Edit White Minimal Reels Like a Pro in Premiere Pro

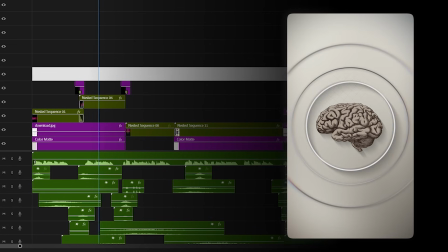[0:00] Are you struggling to find clients? First, change your mindset. Stop chasing them like a desperate salesman.
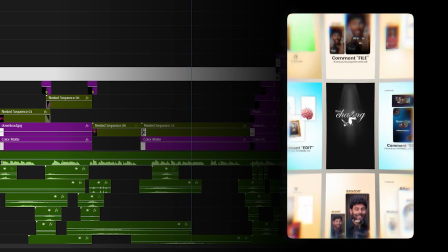[0:07] Showcase your best work on social media and let clients come to you.
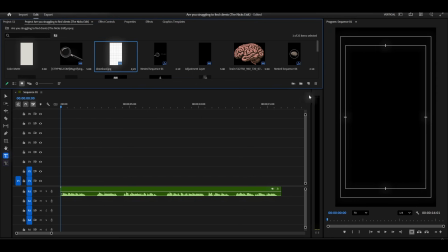[0:12] From chasing clients to clients chasing you.
So the first thing I'm going to do is create a color mat.
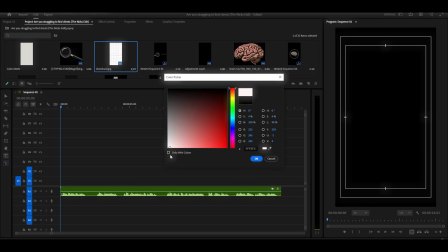[0:20]
To do this, I'm going to the File menu, selecting New Item, and then choosing Color Mat. Actually, I already have one in my project, so I'm just going to click Cancel here and use the existing one.
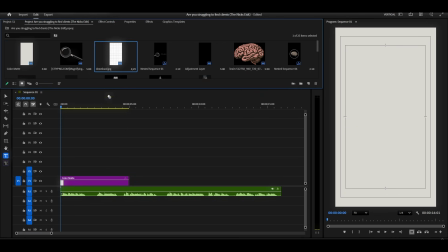[0:31]
Now, I'm dragging this color mat onto my timeline. Next, I'm adding this grid image to the timeline, placing it right above the color mat.
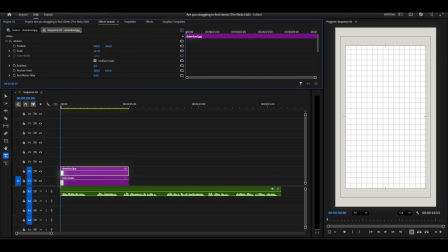[0:40]
Now I'm going to the Effect Controls panel to make some adjustments. And now I'm changing the blending mode.
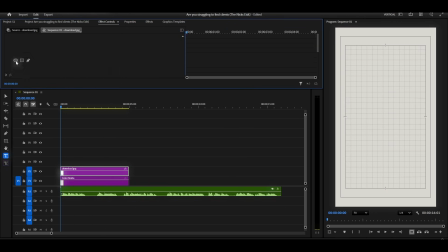[0:46]
I'm clicking on the blending mode dropdown and selecting darker color. This is going to help it blend nicely with our background. Now here's where it gets interesting. I'm clicking on the masking tools and I'm going to create a circular mask. I'm drawing it right here in the center. You can see what I'm doing on screen. Now I'm increasing the mask feather.
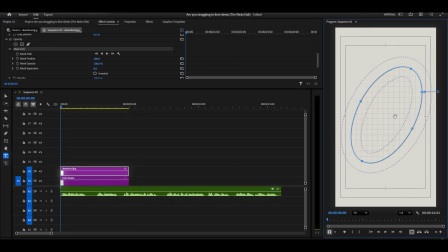[1:04]
I'm dragging the slider up and you can see how it creates that nice, smooth blend around the edges. This is exactly what we want. I'm going to the Effects panel and searching for 4 color gradient.
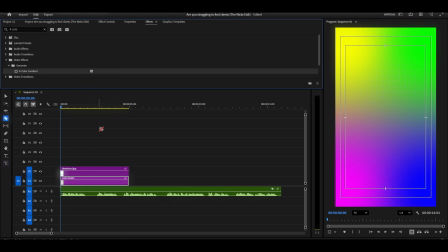[1:17]
There it is. I'm dragging and dropping this effect onto the color mat. Now in the Effect Controls, I'm changing the colors to create this nice gradient.
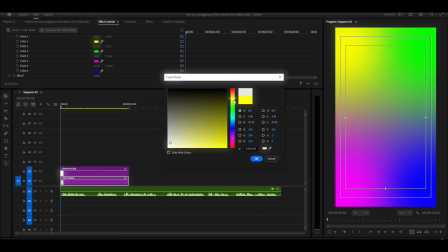[1:27]
I want to let you know that all the assets I'm using in this tutorial, the images, the sound effects, the animation presets, and even this complete project file are available exclusively for YouTube members.
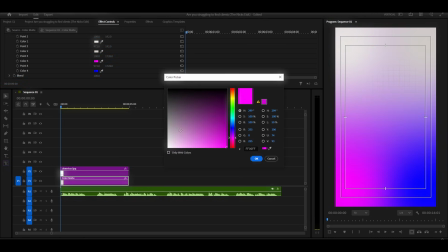[1:41]
For everyone else, don't worry.
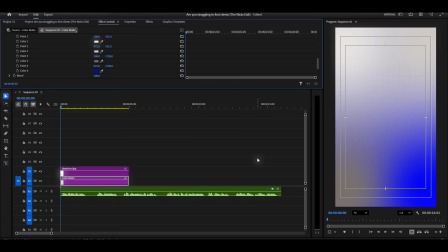[1:43]
The voiceover that I'm using in this project is available in the description below, so you can still follow along and create this edit yourself.
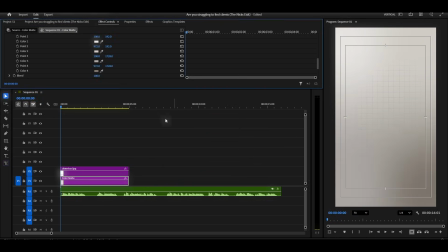Next, I'm going back to the Effects panel and searching for Vignette. Found it. I'm adding this to the color mat as well. This is going to darken the edges and really focus our viewers' attention on the center.
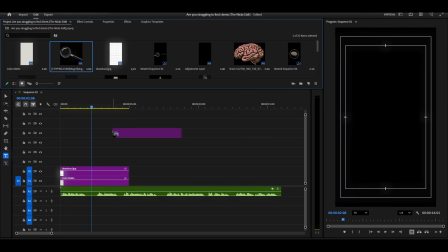[2:12]
Now it's time to bring in our magnifying glass image. I'm dragging it onto the timeline.
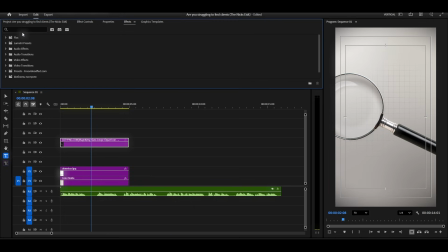[2:17]
But wait, it's facing the wrong direction. No problem. I'm going to Effect Controls and searching for Flip. I can see horizontal flip right here. I'm dragging and dropping this onto the magnifying glass image and boom, it flips horizontally.
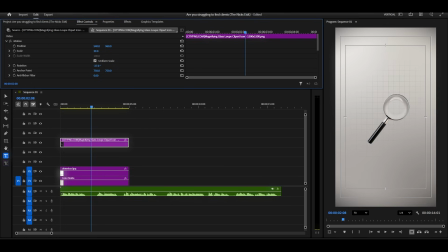[2:32]
Now let me remind you again, all these assets, including this magnifying glass image, the grid, everything, it's all available for YouTube members. Now I'm selecting the text tool and I'm typing out our first text.
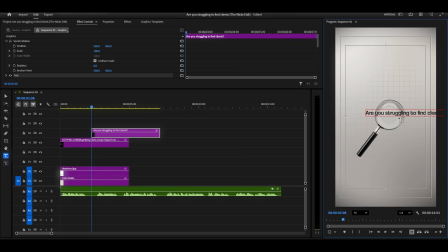[2:48]
For this text, I'm using a font called Helvetica. It's a really clean, modern font. And the best part? You can easily find this font on Google for completely free. Just search Helvetica font free download, and you'll find it.
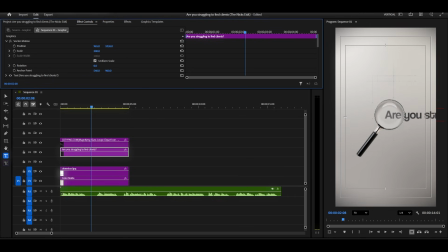[3:04]
Now, I need this text to slide from right to left. To do that, I'm going to the Effect Controls panel and I'm turning on the Position keyframe. I'm clicking that little stopwatch icon next to Position. Now I'm moving forward in time, and I'm dragging the text to create this sliding animation,
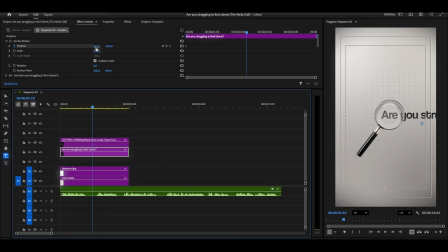[3:22]
moving it from right to left, just like this. Let me play that back for you.
Are you struggling to find clients?
Nice.
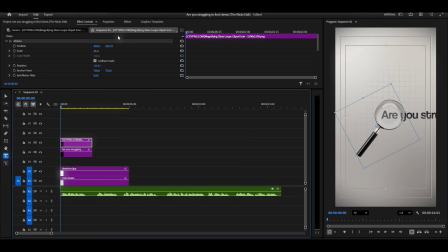[3:41]
It's sliding smoothly across the screen. Now I'm going to add a drop shadow to our magnifying glass image to give it more depth. I'm searching for drop shadow in the Effects panel and applying it to the glass. Now I'm adjusting the drop shadow settings,
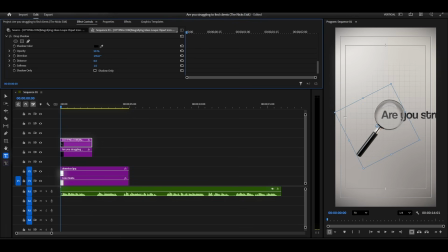[3:58]
playing with the distance, the softness, the opacity. Feel free to tweak these settings according to your preference. I'm adjusting mine like this until it looks just right.
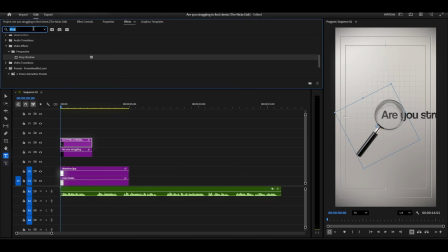[4:06]
Now for the fun part, I'm going to animate the glass itself. To do this, I'm using the Transform effect. I'm going to Effects, searching for Transform, and I'm applying it to the magnifying glass. Now in the Effect Controls, I'm turning on the Position and Rotation keyframes for the Transform effect.
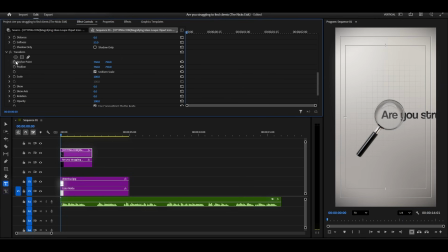[4:26]
I'm clicking those stopwatch icons. At the starting point, I'm moving the glass slightly to the left side, off screen.
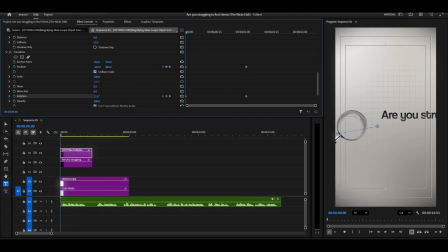[4:42]
I'm also adding a little bit of rotation, just a slight tilt, to make the animation more dynamic and interesting.
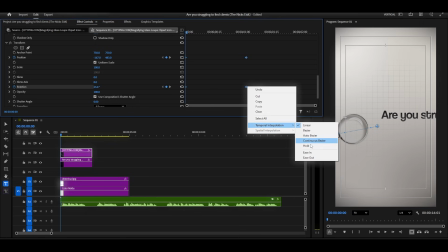[4:49]
Now here's the secret to smooth animation. I'm selecting both keyframes, right-clicking, and choosing Ease In and Ease Out.
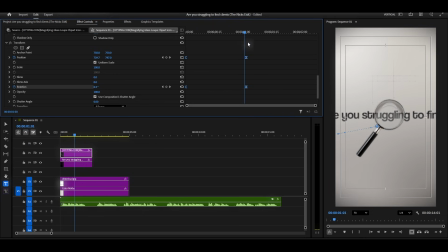[4:58]
This creates that smooth, professional motion instead of a robotic, linear movement. But we can make it even better. I'm clicking on the graph editor now, and I'm adjusting the curve like this.
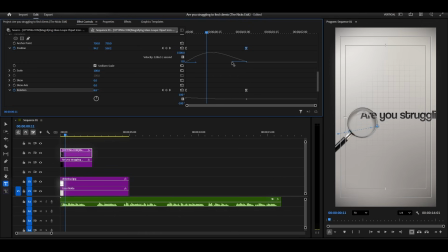[5:11]
You see what I'm doing? I'm making it start faster and then slow down at the end. This creates a much more natural, polished animation. There we go.
Are you struggling to find clients?
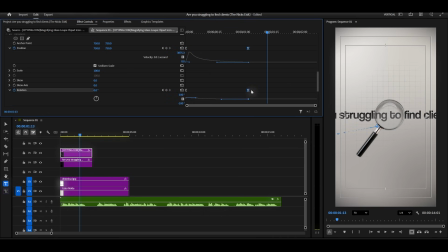Are you struggling to find clients?
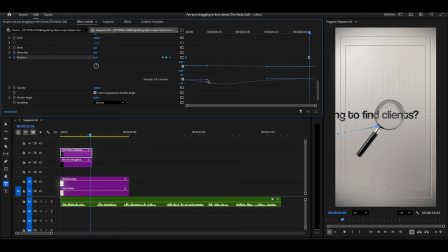Are you struggling to find clients?
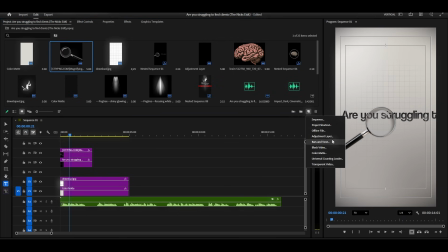[5:59]
Now I'm clicking on New Item again, and this time I'm selecting Adjustment Layer. I'm adding this adjustment layer to my timeline.
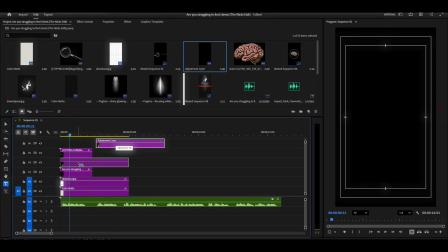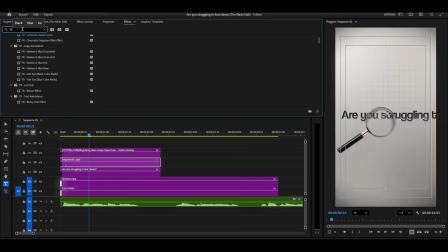[6:16]
Now I'm going to the Effects panel and searching for Gaussian Blur. I'm dragging this effect onto the adjustment layer. Here's what's important. I'm making sure the adjustment layer is positioned above the text layer but below the magnifying glass. Now I'm going to Effect Controls, and I'm increasing the blur value.
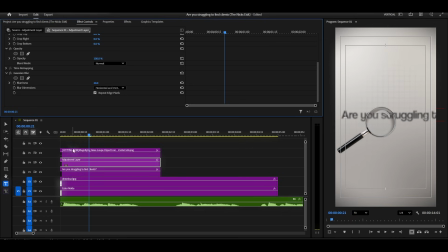[6:35]
I'm dragging it up to create a nice, strong blur effect. Now here comes the masking part.
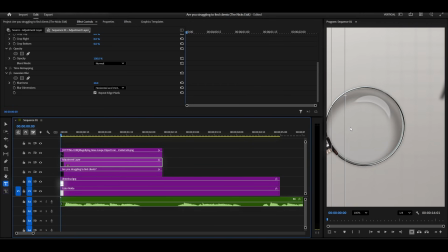At the starting point of the animation, I'm creating a rounded mask on this adjustment layer. I'm making sure to hold Shift while dragging to create a perfect circle.
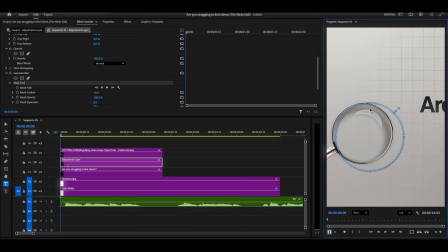[6:59]
I'm making it smaller and adjusting it to match the exact size of our magnifying glass.
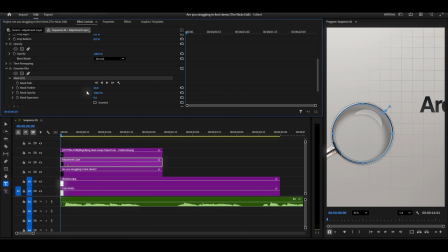[7:14]
And now I'm increasing the feather a little bit so it blends smoothly. Now I'm turning on the Mask Path keyframe, clicking that stopwatch icon. Now I'm moving ahead a few frames in the timeline, and I'm adjusting the mask position to follow the glass.
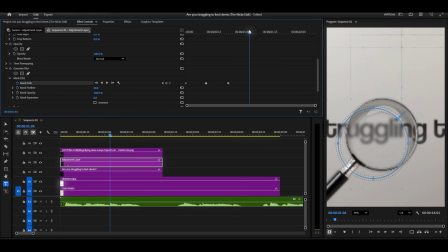[7:30]
I'm doing the same thing throughout the entire animation. Moving forward, adjusting the mask. You can see what I'm doing here on screen. This is important. Make sure you check the invert option on the mask.
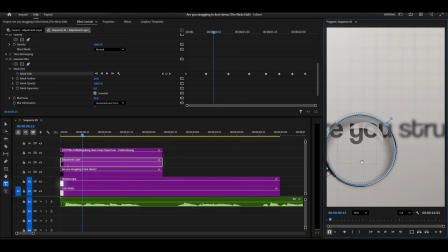[7:47]
This way, everything inside the mask shows clearly, and everything outside the mask is blurred. Let me scrub through the timeline and check between the keyframes. I'm making sure the mask is always aligned with the glass.
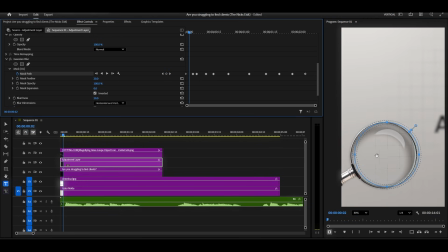[7:59]
If I see any spot where it's not perfectly aligned, I'm just adjusting it slightly. There we go.
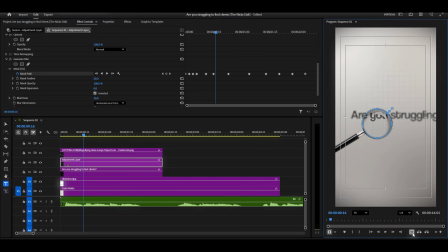[8:04]
Now our animation shows that the area through the magnifying glass is completely focused and clear, while everything else is blurred.
Are you struggling to find clients?
It looks fantastic.